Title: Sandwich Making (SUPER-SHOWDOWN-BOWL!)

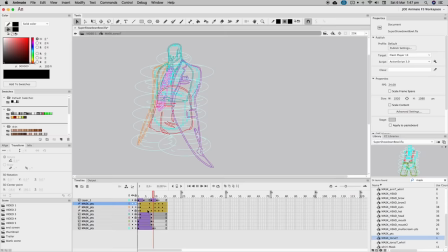Each body part has its own mini transformation just using simple transparency changes, and then the head and hat are a frame by frame job.
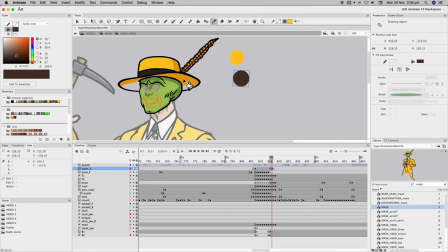It wasn't me. It was a frame job. When the color's changing and you're not using shape tweens for the animation, you can still use shape tweens to eyedrop the right color for the right frame.
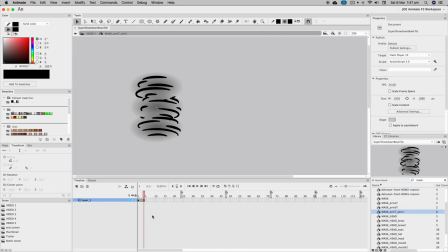Don't cast them aside. This 4-frame whirl element with a little blur is used to create his characteristic spin effect.
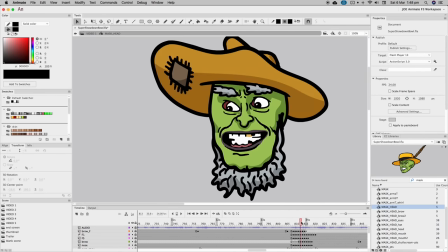I think this is the one shot that made Animate crash on export. I blame the whirls. I blame the entire whirls.
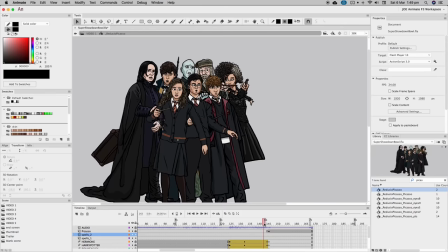Picasso, this was a fun one,
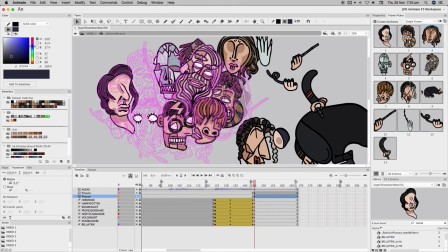got some reference of Pablo Picasso's paintings and clearly rose to his level or possibly even above in crafting these Picassified versions of the Harry Potter characters.
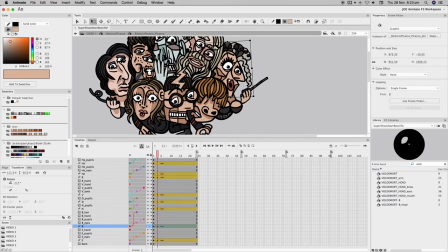Some parts were made separate so eyes could blink or arms could dangle, but every bit is animated to wobble and appear rubbery.
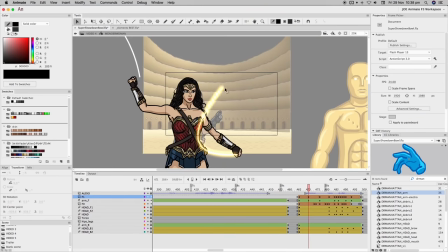Because, of course, Picasso's preferred medium was latex. Wonder Woman's lasso is shape tween animated, except it's not even a shape, it's just a line.
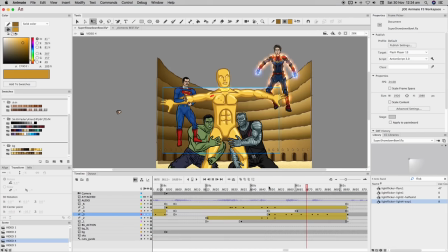A bright yellow line with an additive blending mode and glow effect added. Grabbing Oscar, each character got their own Oscar limb for this shot, and Oscar just happened to lose those limbs at the same time.
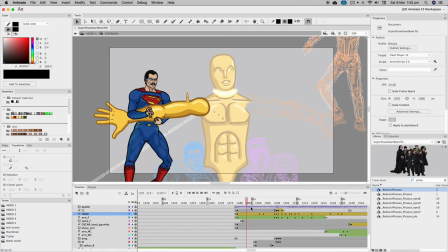Coincidence or evidence of theft? Superman's symbol contains Oscar's arm up until the snap because he gets too attached to it.
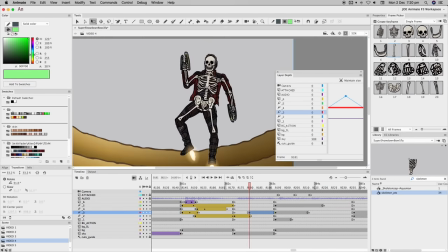Zapping the Warriors, same bones, placed in the character's final position as a color effect helps blend what is otherwise an instant transition.
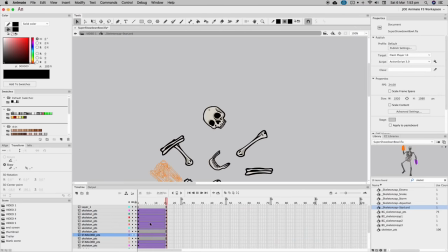Sometimes the bones are attached to their weapons using layer parenting, and then they're all made to drop with classic tweens.
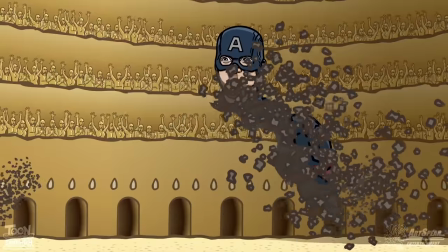It couldn't be simpler to kill someone. Characters getting dusted. So, you have a copy of the character on a lower layer, make it brown.
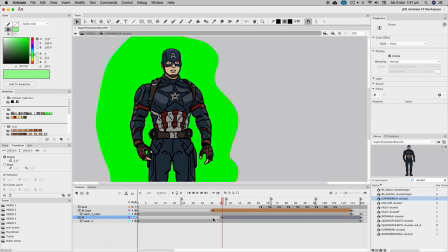Then you copy the same shape tween and use it to mask away both layers, but you delay the brown mask by about 6 frames, and that creates this brown bleeding edge.
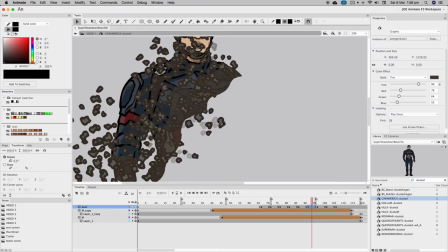Then these dust elements, created for our Avengers Endgame trailer spoof, are colored brown also and added to that edge as it moves, so it looks like the brown is disintegrating.
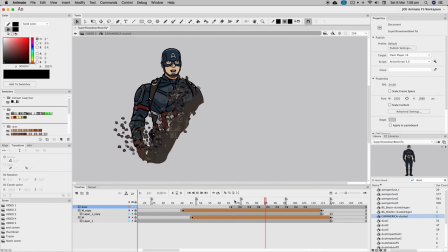And why am I explaining? You can see it! Could probably say that about any of this, though. I have to fill the audio.
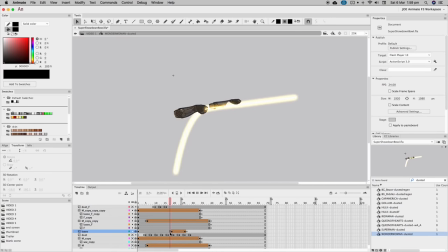Superman and Wonder Woman had extra layers because they've got things in their midst that need to remain, and Hulk had to be split into 2 symbols because Oscar's torso and Colossus had to go between.
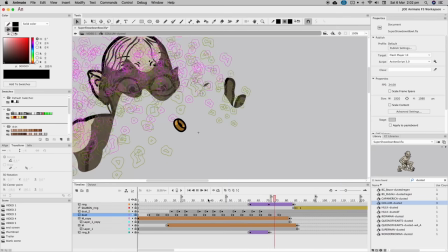With Gollum, at a certain point, the ring is added on top and bottom so he can wipe away, and the ring can stay. Yay.
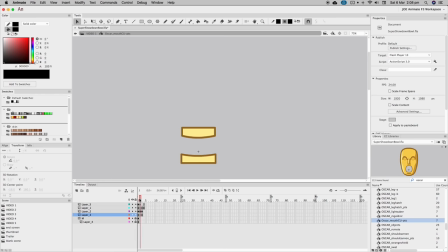Diving into Oscar's gullet, accomplished using layer depth and these layers, with this last one used 4 times with decreasing brightness.
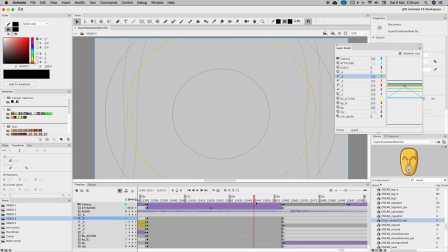Layer depth. Where have you been all my life? What's a function like you doing in a software like this?
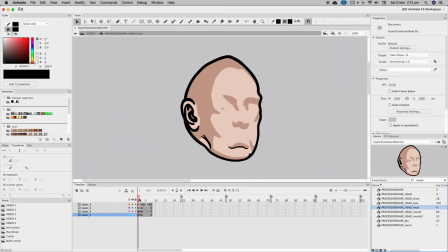Alan Rickman's. These were some of the last characters drawn, done during the animation stage.
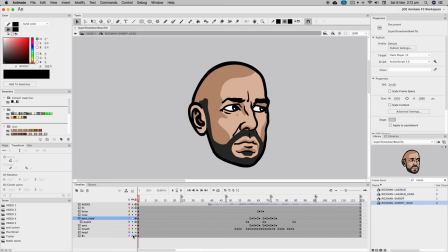I wanted this to read clearly as the same actor, so I took Rickman's face as Snape and adapted it to each of these 3 other characters.
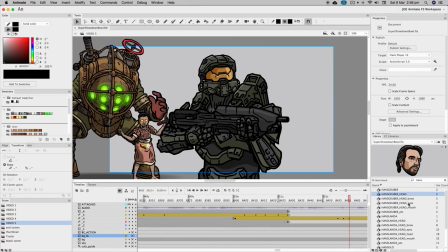And then it's on to the end sequence, which is all new characters. Had to do some set extensions on the arena high angle.
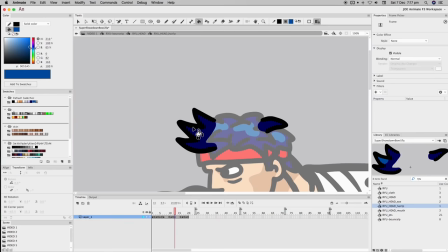Bioshock characters, another example of one armature becoming 2. Ryu and Chun-Li. I think it's is it Ryu or Ryu?
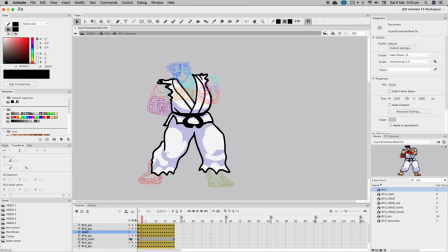Required some more intense animation than usual because I had to replicate the Street Fighter style, which is awesome, whereas my style is I have no style.
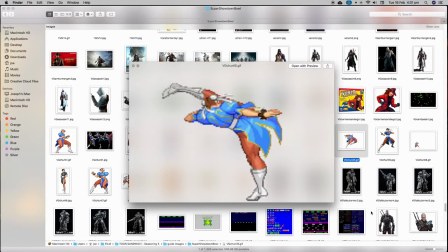So I used GIFs as reference for these and for Sonic. Sailor Moon!
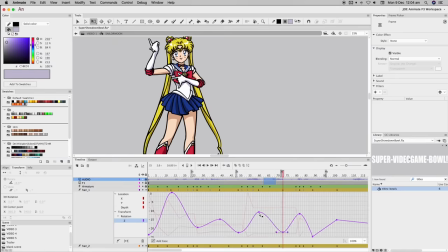Animated the pataels separately with motion tweens, which helped because then you can use curves to ease the rotation at the zenith of each pendulum swing.
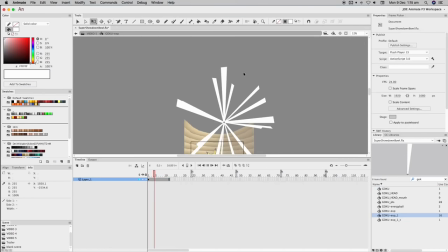Tried to make an anime-style explosion and I blew it.
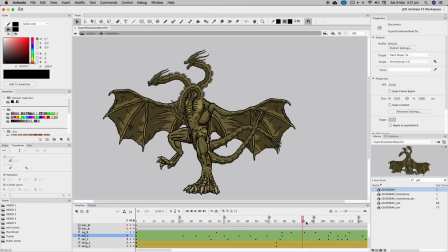The big end shot is supposed to be just an everything bowl centered around King Ghidorah, which was a complex character with armatures for 2 legs, 2 tails, and 3 necks.
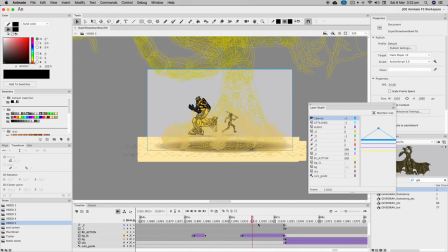The other characters were grouped into 2 symbols, one for in front and one for behind Big G. Layer depth is used to bring the DeLorean from the back to the front without needing to split the motion tween,
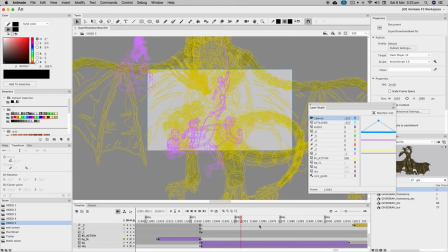which always changes the curve. Another advantage of layer depth. Layer depth is like Christmas every layer.
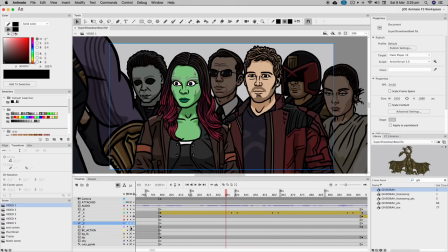Populating shots.
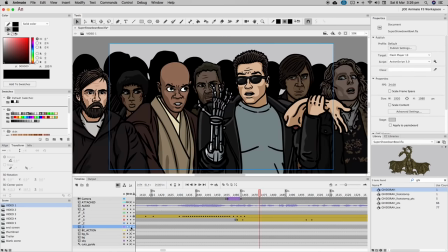The final step for the foreground animation was to go back and populate a bunch of shots, fill the frame around the focal characters with other characters to give a false sense of greater numbers.
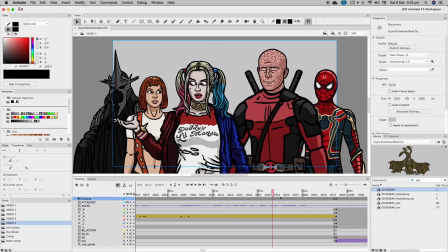This was needed mostly at the beginning and end, before and after the battle.
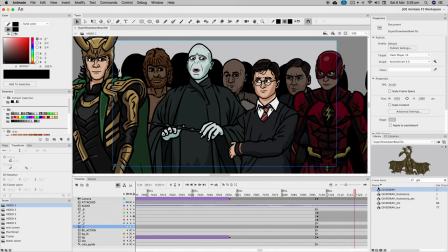The trouble is there's so many characters and you can put any of them in there, so it became about making sure to include every character that had already appeared in the previous two videos.
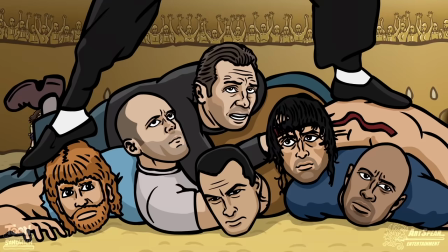The cell was good for this, especially since a few of the characters I only had as heads due to how they were used in the Hero Bowl, so I made some generic torsos for them and snuck them into the back row.
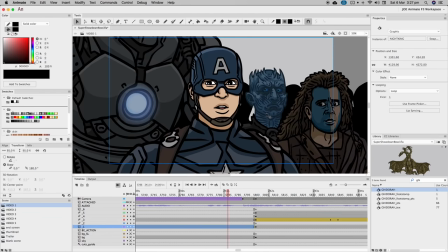Just one of the perks of having a friend on the inside. And also trying to pick ones that had some loose connection with the focal character or characters in the shot.
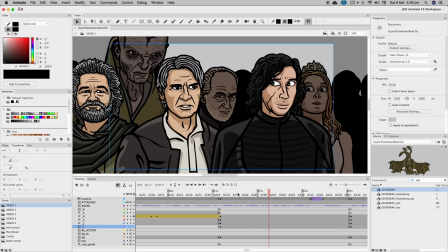For example, Westworld character has two Western characters behind her. When they're talking about a parent being killed by a child, these guys sort of all relate to that idea.
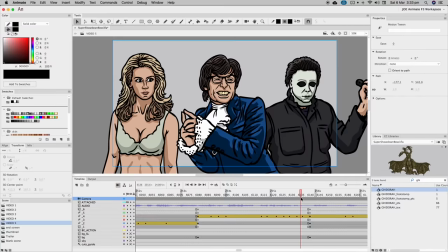Mike Myers has Michael Myers and a character that looks a little bit like a fembot. Doc and Marty with Walter and Jesse, the list does not go on.
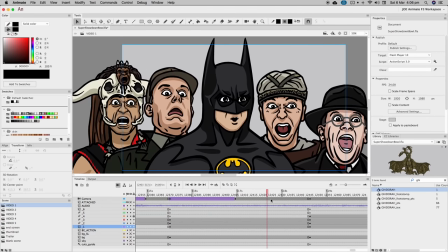I think those are the only examples. The rest was just whoever was left. So like this moment of shock after Oscar reveals he has powers was a great opportunity to cram in these villains who only have shocked expressions.